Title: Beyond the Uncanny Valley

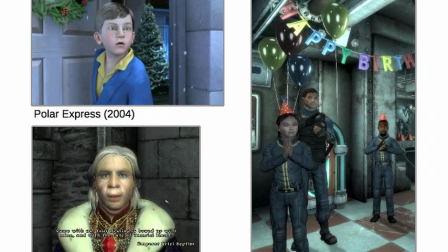great party, these are all your friends and they have this really spaced out look and they're clapping and just that whole scene is just, I find, really unsettling.
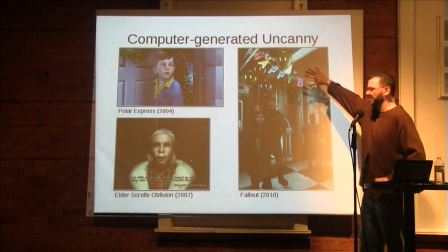Because it, I mean, ignoring the context of the scene,
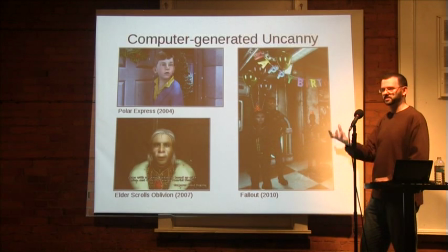just the looks on their faces themselves very very kind of spaced out very zombie like
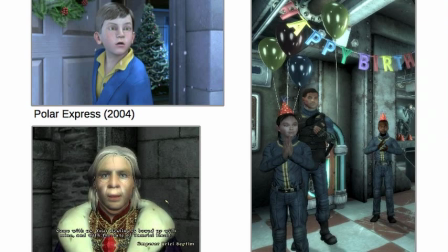but then add in the context of the birthday party where it's supposed to be a celebration supposed to be happy you're supposed to be having a great time and the two just really clash and so it's like it's the scariest birthday party ever but this is common fare in video games like this is just what people that play video games this is the level of detail they expect and this is what they put up with they can kind of get past it because much of the game doesn't involve these types of interactions most of these games you're shooting things or you're climbing things or you're jumping over things and so there aren't a lot of these like these scenes that that
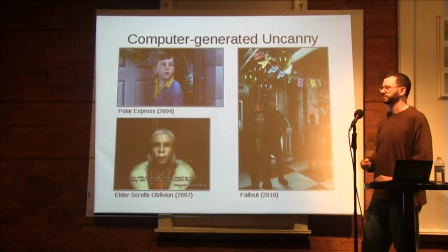need to convey a certain emotion so you can kind of work around
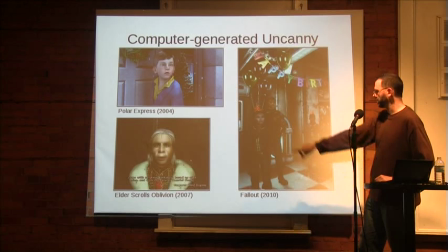them so oblivion this is a okay this so this is a few years before fallout but But same problem, the actor's faces are very kind of almost mushy, sort of, like starchy, maybe.
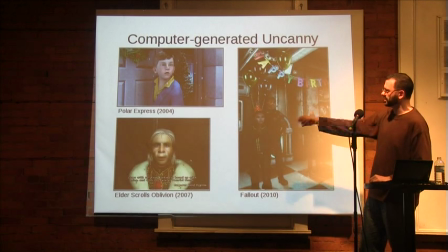Now, what's interesting is they try to put more detail in because you've got
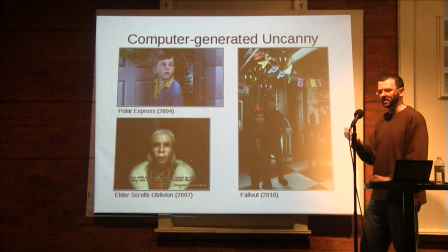a situation where there's higher polygon counts in models, a higher larger color palette to work with larger frame rate to work with and just more pixels on the screen so you've got to fill those pixels with something and so
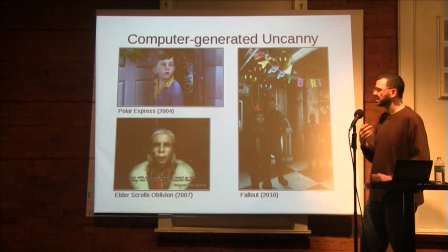they do try to like add a certain texture to the model's faces but if you don't add enough it's difficult to add enough texture and make it look good then it just looks like a white wash across
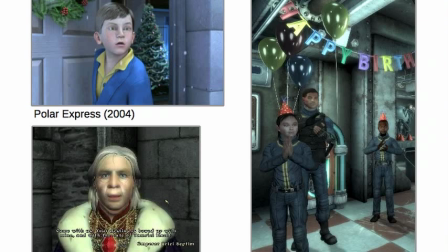their face and that again gives a sense of plasticky because then there are no folds in his face like you can see there's texture is sort of around his eyes but there's nothing around the lips there's
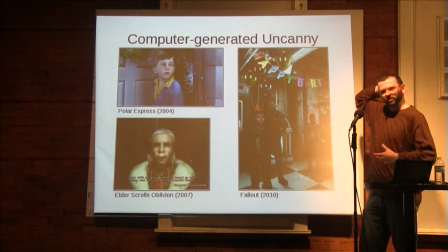nothing in the forehead it just looks like his face is just pulled the skin on his head is pulled right back and and kind of tied there and um and that that just doesn't it
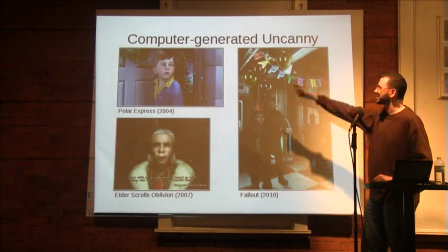just doesn't work it just doesn't work um polar express so this is a couple years after final fantasy spirits within Again,
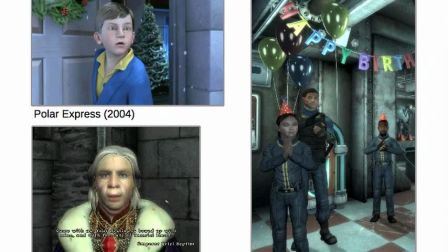similar quality of animation, same kind of woodenness to the actor's faces or the CG actor's faces.
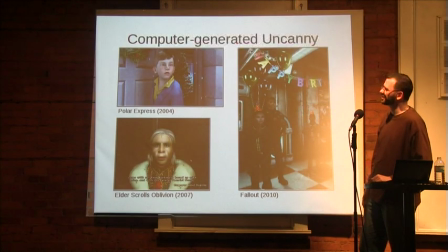This scene, he's supposed to be surprised. He kind of looks surprised, but there's something not right.
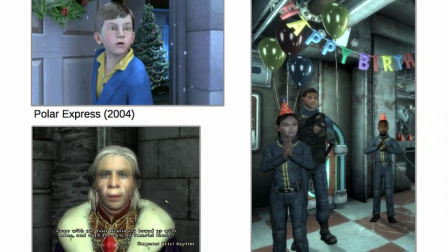What they have hit on is what they did a very good job in is the involuntary eye movements that you get adds a whole depth of realism to the model but it's not enough